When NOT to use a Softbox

You don't have to do what everybody else on YouTube is telling you to do. We're often told to use a softbox, like this one, to get the softest light possible. And yeah, it looks great, but it's not the only way of doing things.
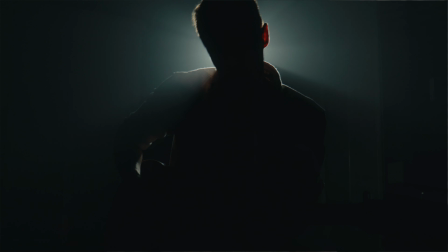(0:11)
And the fact is, hard light can look really effective too, if it's done properly and in the right context.
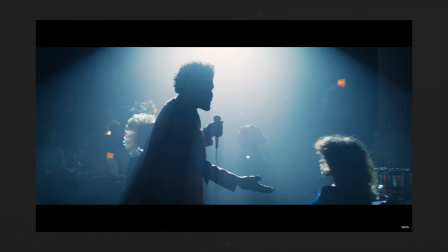(0:17)
So I'm going to show you some examples of both soft light and hard light,
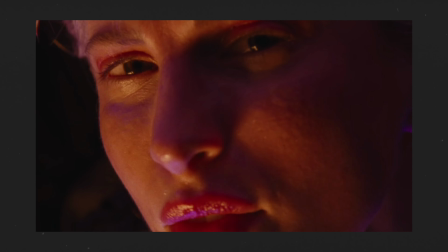(0:20)
why hard light can be more expressive than using a softbox, and some tips and techniques to make your lighting look great, whatever style you use, and so that you don't make the same mistakes everybody else does when lighting.
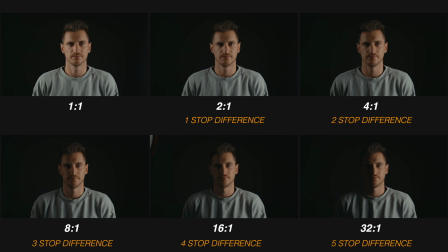(0:31)
And at the end of this video, I'm going to show you the secret to controlling the mood of your videos so that you can hit the brief every time.
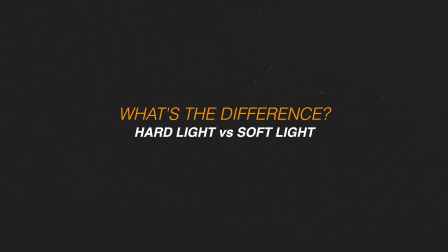(0:38)
So firstly, what's the difference between soft light and hard light, and how do you achieve both?
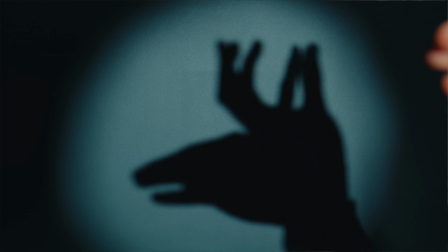(0:42)
In hard light, the shadows are very harsh and defined. Sorry.
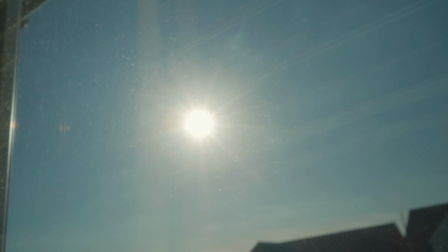(0:48)
So imagine a sunny day with no clouds. The one light source is the sun. And because it's so far away, it's only actually about this big. Very bright, but very small.
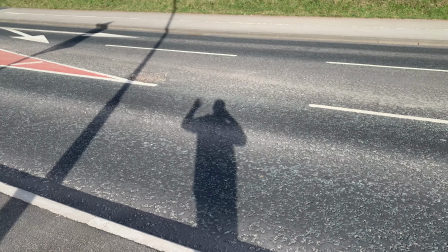(0:58)
So in these types of conditions, you get those very harsh shadows because the sun is the only light source and it's coming from one direction.
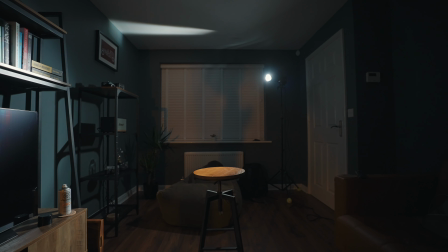(1:05)
So if you want to recreate hard light, use a smaller light source with no diffusion or softbox and put it further away from your subject.
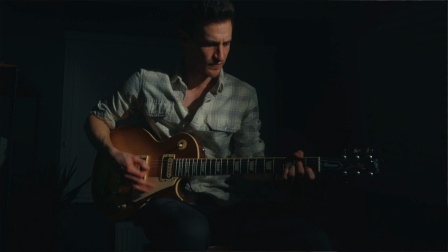(1:13)
Just make sure it's still bright enough. Hard light is considered as dramatic because of the extreme contrast ratios.
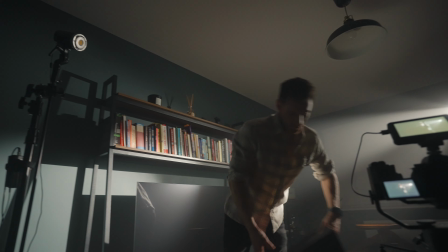(1:19)
I'm going to tell you more about those later. If you want softer light, make the light source bigger and bring it closer to your subject. If you think of this like a cloudy day, the sun is shining onto the clouds, becoming one big light source. And the clouds are dispersing that light everywhere, and obviously the clouds are a lot closer. And that's essentially what a softbox is doing. You've got the main light, which is your sun, and then the softbox, the diffusion of the softbox, is the clouds.
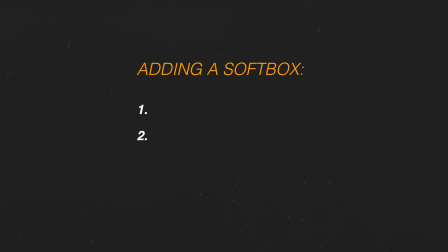(1:45)
So adding a softbox or diffusion is doing two things.
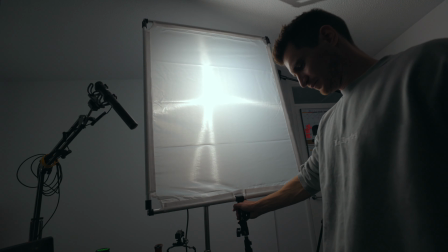(1:49)
One, it's making the light source bigger, because imagine just going from the spotlight to a piece of diffusion.
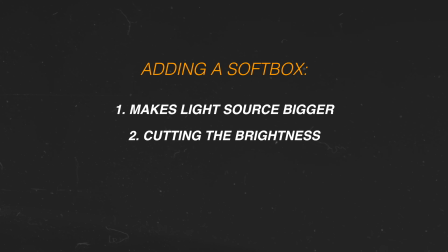(1:55)
And two, it's adding a layer of diffusion that the light is having to pass through. It's actually cutting the brightness. So if you are using a softbox, you may need to adjust the brightness to make sure that your exposure's right.
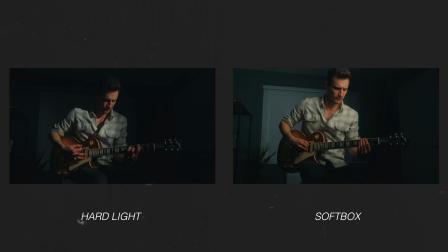(2:07)
The bigger and closer the light source or the softbox, the softer those shadows are going to be,
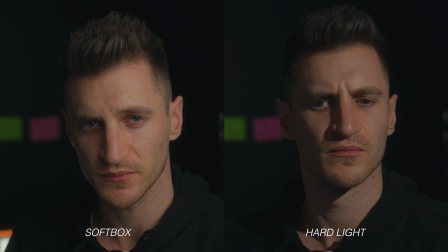(2:12)
because light is coming from all over and filling in those shadows. It's not coming directly from one place. So I'm using a fairly small softbox at the moment, so you can see there is a little bit of shadow and it's not super soft. If I was using a bigger one, it would be a lot softer. Just wait for that tractor to go by. Softer light tends to be more flattering because it smooths out skin imperfections and gets rid of those ugly shadows. Most people choose soft light because it's what we're told by YouTubers and professionals,
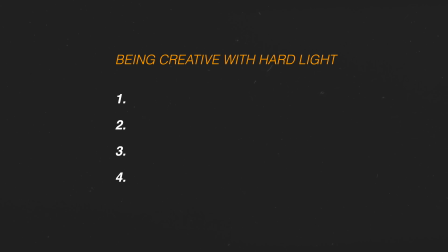(2:42)
to be fair, but there are so many creative things you can do with hard light, and I don't want you to miss out on them.
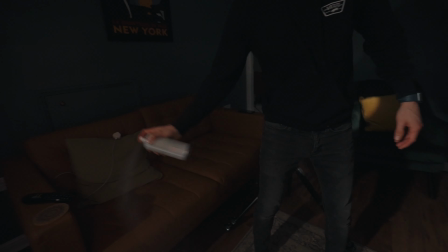(2:47)
And that's what I'm going to show you now. So when you're using a hard light source with no softbox and you add some haze,
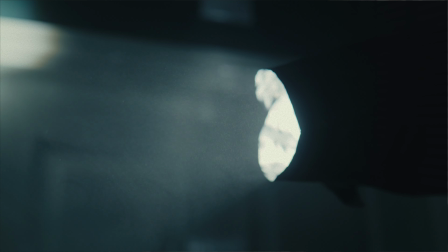(2:52)
you can see those beams of light, and these can create more interest and angles,
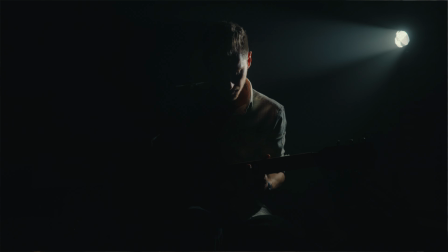(2:57)
and they can also act as like leading lines towards your subject. I love this stuff. I'll leave a link in the description so you can get some yourself. Just don't do what I did with it.
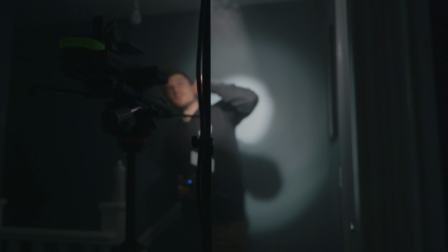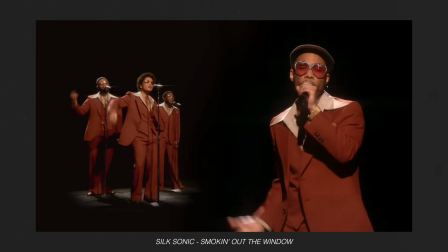(3:14)
Now if you're after that retro star filter type look, you need to be using a really bright, hard light source.
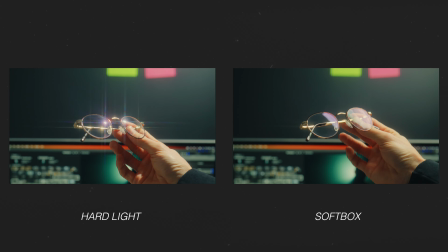(3:22)
If you're using a softbox, you're gonna have to use a really powerful light to make those star patterns come out. Just using a hard light is so much easier. I use these filters that I got from Amazon. Again, I'll leave a link in the description.
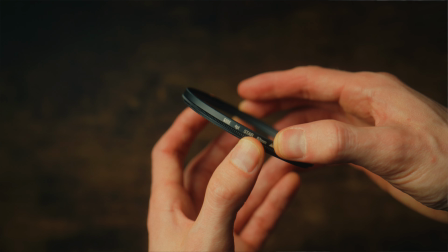(3:32)
Super affordable, and you can also rotate the element to change which direction you want these points of the star to go.
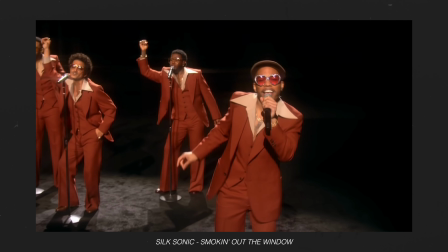(3:40)
So you can either use straight or diagonal. So in this example, they're performing in kind of a theatre space. Now usually in theatres they're going to be using hard light sources with no diffusion, something like a spotlight. So if you want to recreate that type of look, then you just got to use hard lights. Another thing you can do really well with hard light sources is shape the light, and you can do this in a bunch of different ways.